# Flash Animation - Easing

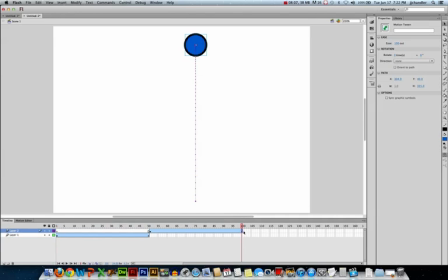483s
So over here in my blue ball animation, I'm just going to select the last keyframe, select the blue ball, and I'm going to type in those values. So X needs to be 249 and my y-value needs to be 34.5.
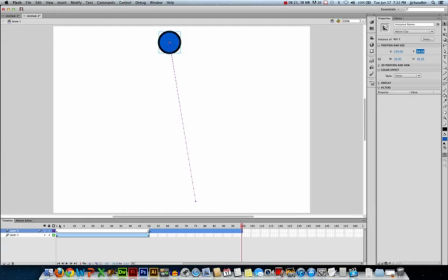500s
And that positions it in exactly the same position as the red ball. Okay, so when I go from the last frame to the first frame, you'll notice the balls don't move at all. So all I need to do is fix from 50 to 51.
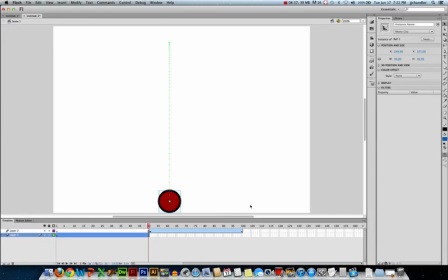513s
So in frame 50, my red ball is at position 249x and 375y. So I'm going to go to my blue ball, select it, and make those changes. So 249X, 375Y.
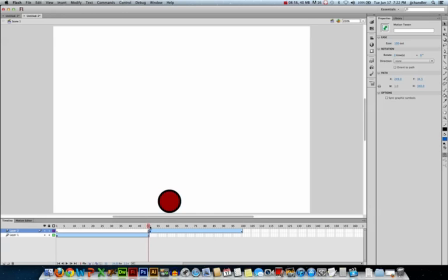534s
And now when I transition from 50 to 51, that ball's not moving at all. So if I run this movie again, you'll notice it's a much smoother looking animation.
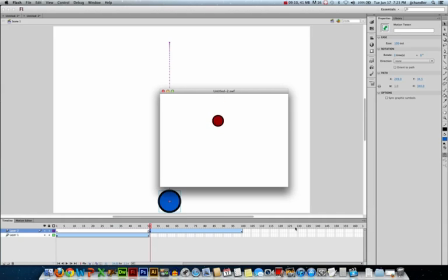546s
It looks very natural. The bounce is nice and hard. It goes up, floats to the top, changes direction, and then increases with gravity on its way back down. You can only know that this is two separate animations because I've used two symbols and I've colored them differently.
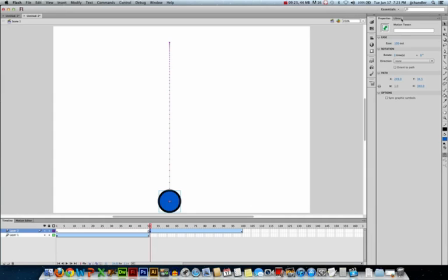562s
So the last thing I'm going to do, I'm going to go back into my library. I'm going to take ball number two.
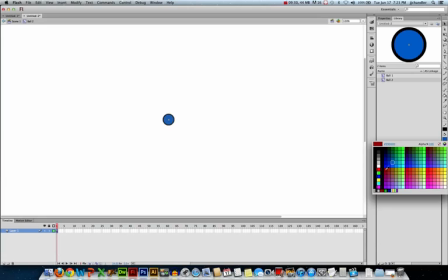567s
I'm going to change it back to red. So I'm going to change the fill color so it matches ball number one.
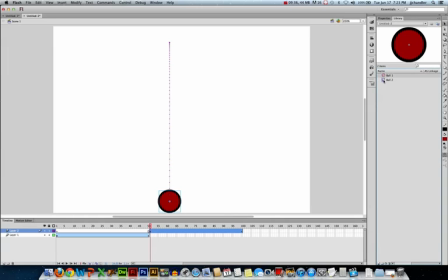574s
So over here in the library, you can see the thumbnail. There's ball two, ball one. So they're the exact same ball, but you don't know the difference. Our audience won't know the difference. And when I run this animation, we have a very smooth-looking ball bounce. So I've done a couple things in this video. I've used Ease In and Ease Out.
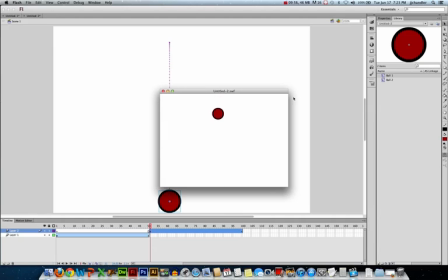593s
I've used multiple animations, but swapped the object between two animations. It's basically the same object. I've just animated it two different times, and it starts and ends in exactly the same position.
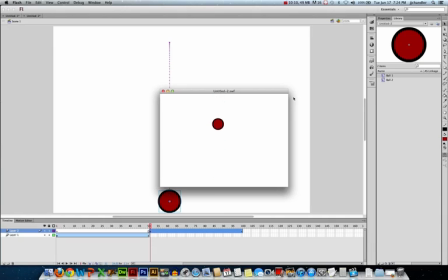606s
So, it's a seamless transition between those two motion tweens. So, this is a much more natural looking ball bouncing compared to this first video where our ball is moving at a continuous speed. This doesn't look very natural at all. It feels very unnatural.
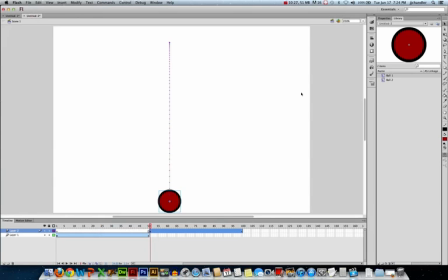626s
So that's how you can add easing to your animations and this is how dramatic the impact can be in terms of the realism of the effects you're going for, especially where gravity is involved or acceleration or deceleration of an object is involved. Hope you learned something. See you in the next video.